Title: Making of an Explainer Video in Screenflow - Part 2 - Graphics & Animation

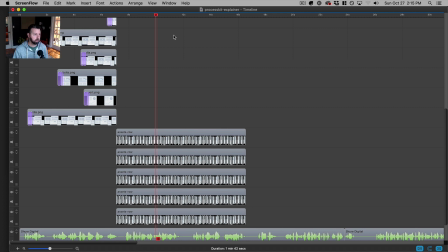1231s
And in a minute, we're going to have those rows start to animate across. So let's work on this transition part for just a second,
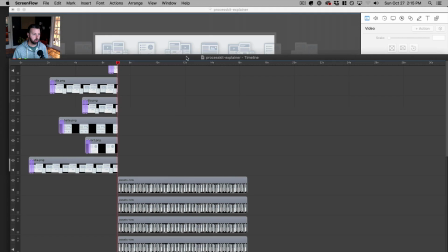1239s
because there was one detail that I didn't quite like, and that was, let me put this back.
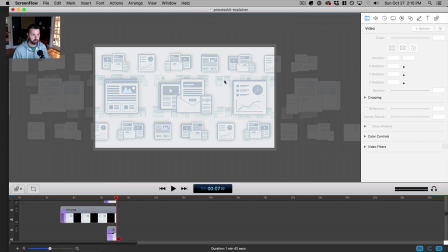1247s
That was this background row, which doesn't really do anything. It just sort of suddenly appears. I'll show you that. I'm going to press play.
Hiring, managing, and on. All of these projects.
Did you see how it just kind of popped in with no sort of transition?
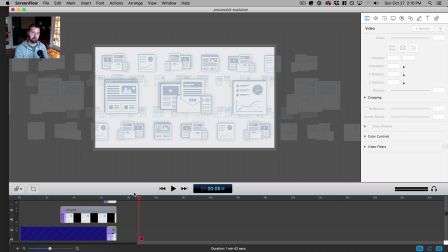1266s
So what I want to do is kind of fade those in so that they subtly just show up in the background, right?
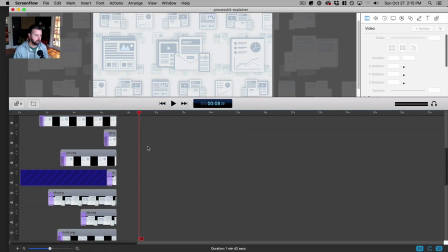1272s
I'm going to find those two
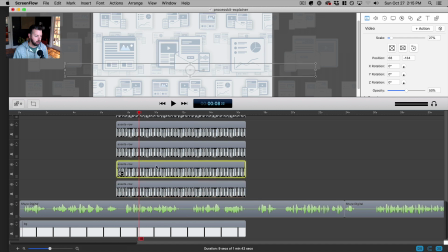1277s
graphics, and that's this one and this one. And I'm going to add a starting transition.
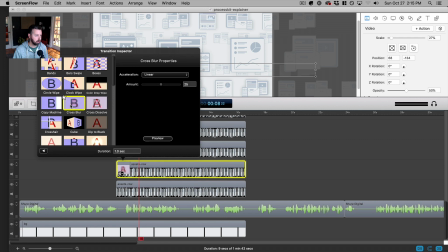1285s
And I'm going to use the cross blur because that one is a little bit more subtle.
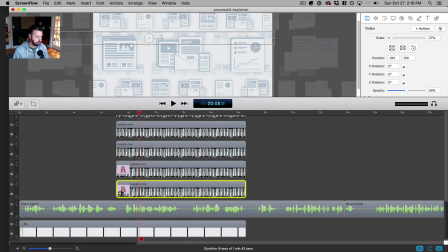1290s
And the same with this one. I'll make it cross blur. And let's have that stretch out to a good amount of time, 1.6 seconds. That's kind of a long fade in, but that's fine because we almost don't want the viewer to even notice.
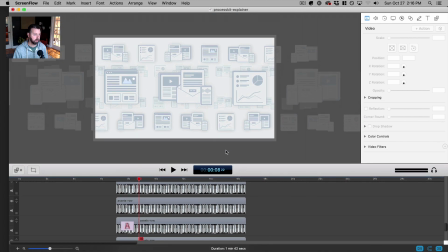1309s
We just want it to sort of appear in the background. Let's go back and take a look.
Hiring, managing, and on. All of these projects happening in tandem and sometimes going off on their own.
Cool. So you probably almost didn't even notice that, but the ones in the background just kind of dissolved, just kind of faded right in there.
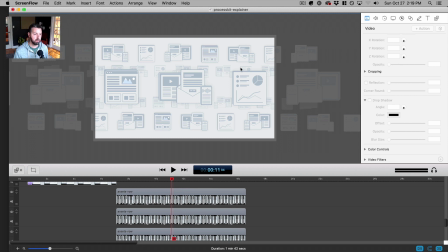1328s
Cool. So now my next step is to make these things start to slide across in different directions.
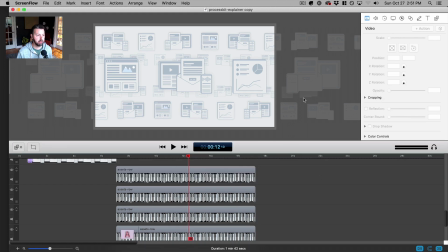1335s
All right, and the way that we're going to do that is by using those video actions once again. So I'm going to select one of these rows. I'll select the top one first, add a video action. That adds the little block here. And this time I'm going to extend it to the entire length of this section.
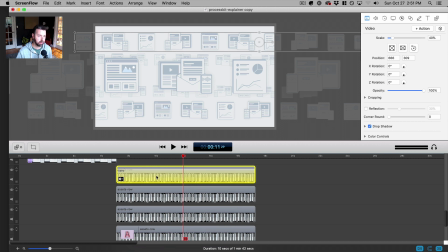1353s
The transition or the movement that's going to happen is not, this time we're not going to change the scale, but this time we're going to change the position. So it's going to begin where it currently is, where it basically picks up from the individual graphics.
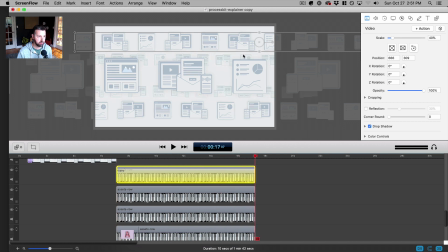1367s
And then at the end of it, we want it to end up in a different position. So we want it to slide across. So we're going to move it. This top one, I'm going to have it move this way. So I'm going to move it to a different direction.
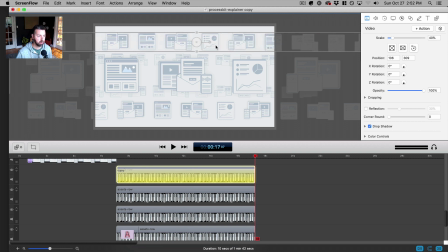1381s
And I'm using my arrow keys on this just to make sure that it stays exactly at the vertical spot, but just the horizontal spot is going to be different. So I'm going to move it to, let's say, here.
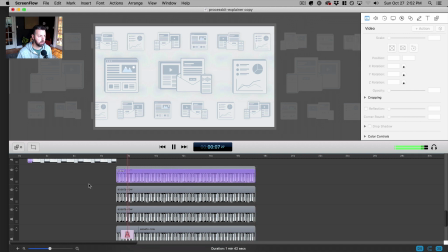1396s
And let's see how that looks.
All of these projects happening in tandem and sometimes going off on their own tracks. So how do companies grow and scale?
Kind of cool, right? All right, so now let's do the same thing for the other ones. I'm going to do this one now, and let's have this one move in the opposite direction.
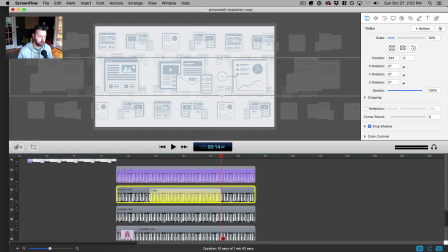1414s
I'm going to add the video action, extend it to the entire length. I'm going to go all the way to the end, and this time we're going to move it this way.
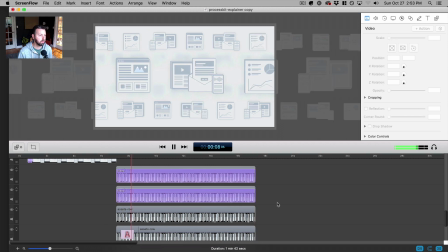1427s
All right, and we'll take a look.
All of these projects happening in tandem and sometimes going off on their own tracks.
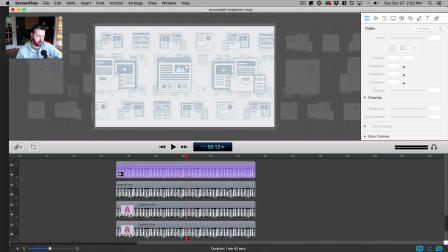1435s
Cool. So now we're going to do the same thing for all 5 of these rows, including the ones in the back.
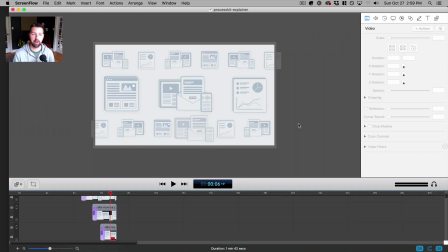1440s
And I'm going to cut here and skip to that. Okay, I'm back. So now I have finished the transitions to make all of them slide in different directions. Let's take a look at and see what that looks like.
On. All of these projects happening in tandem and sometimes going off on their own tracks.
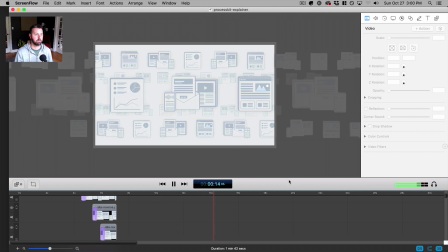1457s So how do companies grow and scale when there are so many moving parts?
Pretty cool, right? And what I tried to do not only was to vary up the different directions, but also the speed. Some of them are going faster than others to give it even a little bit more randomness to it.